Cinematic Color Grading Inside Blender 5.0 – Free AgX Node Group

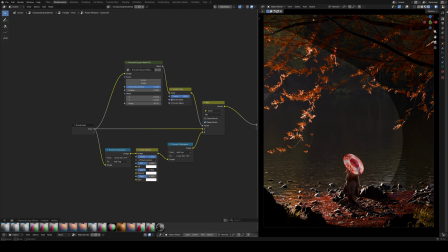(4:10)
Align the mask with the light direction, restore gamma, and now gently darken everything outside the mask.
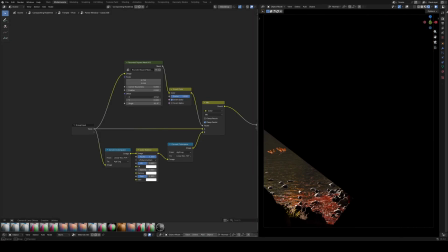(4:17)
This way, we turn on the light in the scene. I do the same for the bottom left corner, darkening irrelevant background, and a third time for the opposite corner.
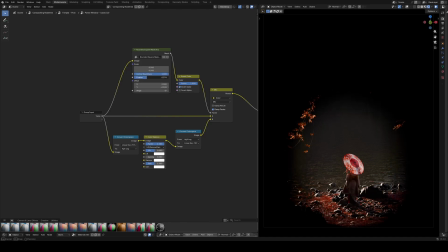(4:35)
Finally, I use gain to brighten the character and pull them out of the shadow.
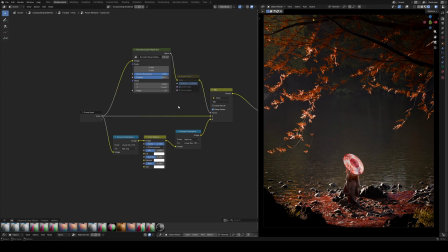(4:43)
Now we know exactly where the light is coming from and where to look.
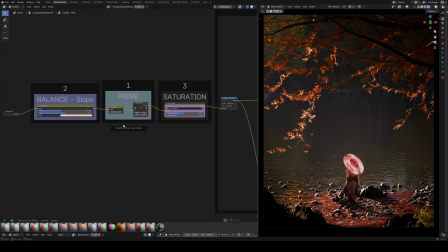(4:48)
Important note, because of darkening the background with masks, the whole image might have lost some brightness.
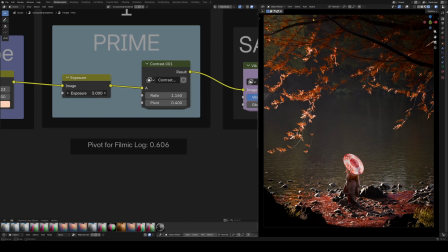(4:54)
So at this point, I briefly go back to step 1, exposure, and lift it slightly to compensate.
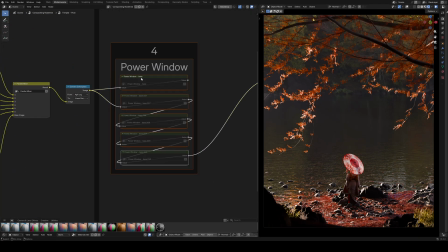(5:04)
Here is before power windows, and here is after.
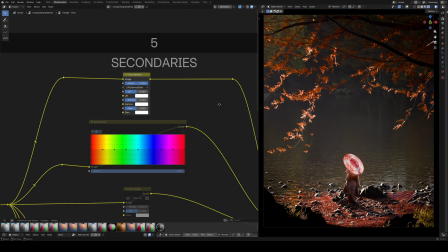(5:09)
Step 5 is secondaries. This is where the artistic magic happens.
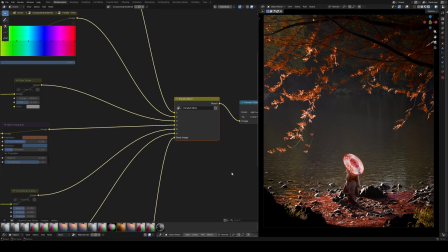(5:15)
I recreated the parallel mixer from DaVinci here with 6 slots. This way, effects blend in parallel.
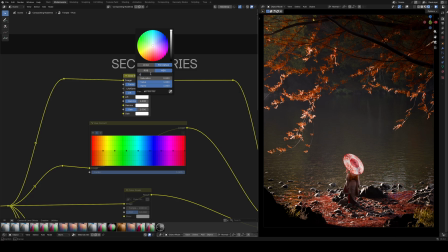(5:21)
What do we have here? Color balance, creating a classic teal and orange.
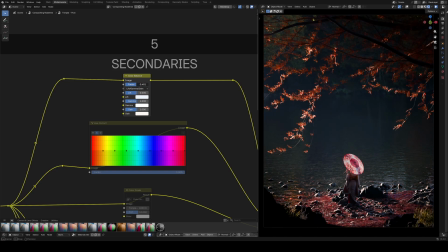(5:27)
Shadows cool, highlights warm. Split toning, this is a new effect from Blender 5.0.
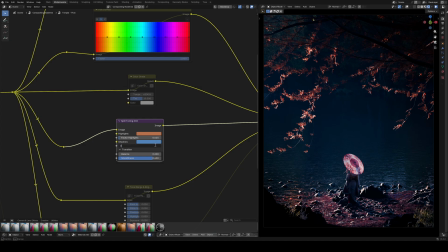(5:35)
It doesn't like working in log, so you have to drastically lower the mix values to make it look good.
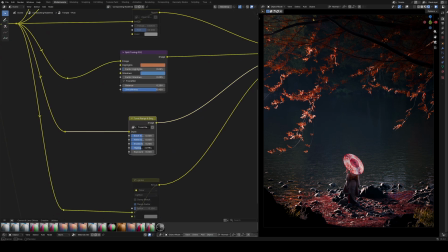(5:41)
Next, tonal range from Selman, which lets me, for example, dim just the highlights on the leaves.
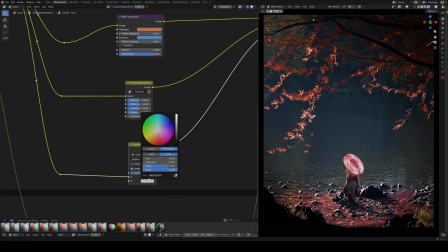(5:47)
And finally, mix color in lighten mode. This is my favorite trick.
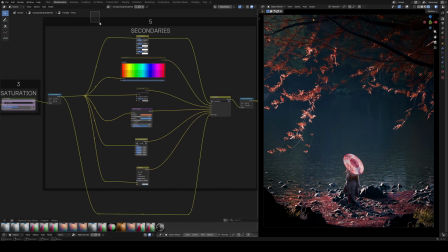(5:53)
I give the shadows a slight blue tint so they aren't pitch black. Here is before secondaries, and here is after.
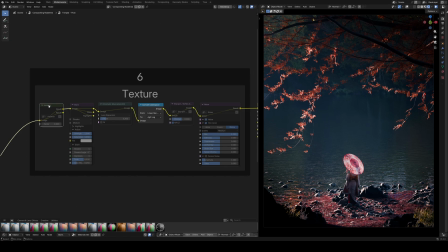(6:03)
The last step is texture. We divide this into linear and log.
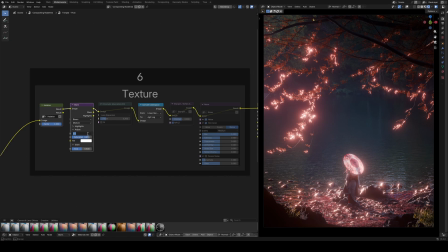(6:09)
In linear, meaning light physics, I have halation, glare, and chromatic aberration at a very low value.
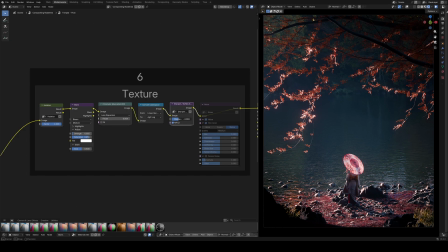(6:18)
In log, meaning film stock simulation, I have sharpen from Selman and noise, which is grain. This damaging of the image makes the render stop looking like plastic. At the very end, I have an emergency color balance node, but I usually don't touch it.
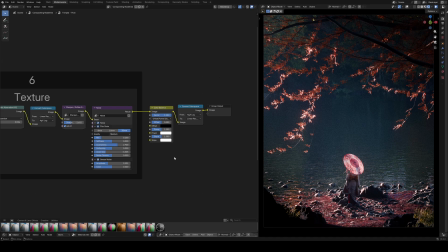(6:36)
The whole thing goes back to linear, so Blender, thanks to AgX, displays it correctly.
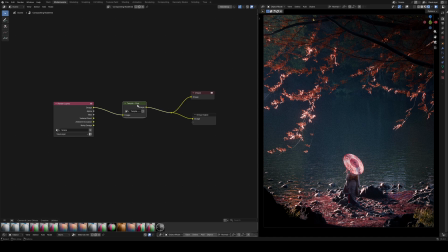(6:41)
And that's it. Look at the difference. Before, flat and boring. After, depth, atmosphere, and texture. The whole process took us a moment, and the effect is cinematic.
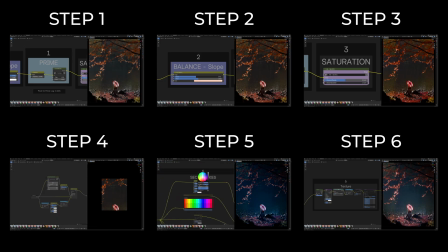(6:56)
You can find the link to the workflow in the description. Thanks for watching, and see you in the next one.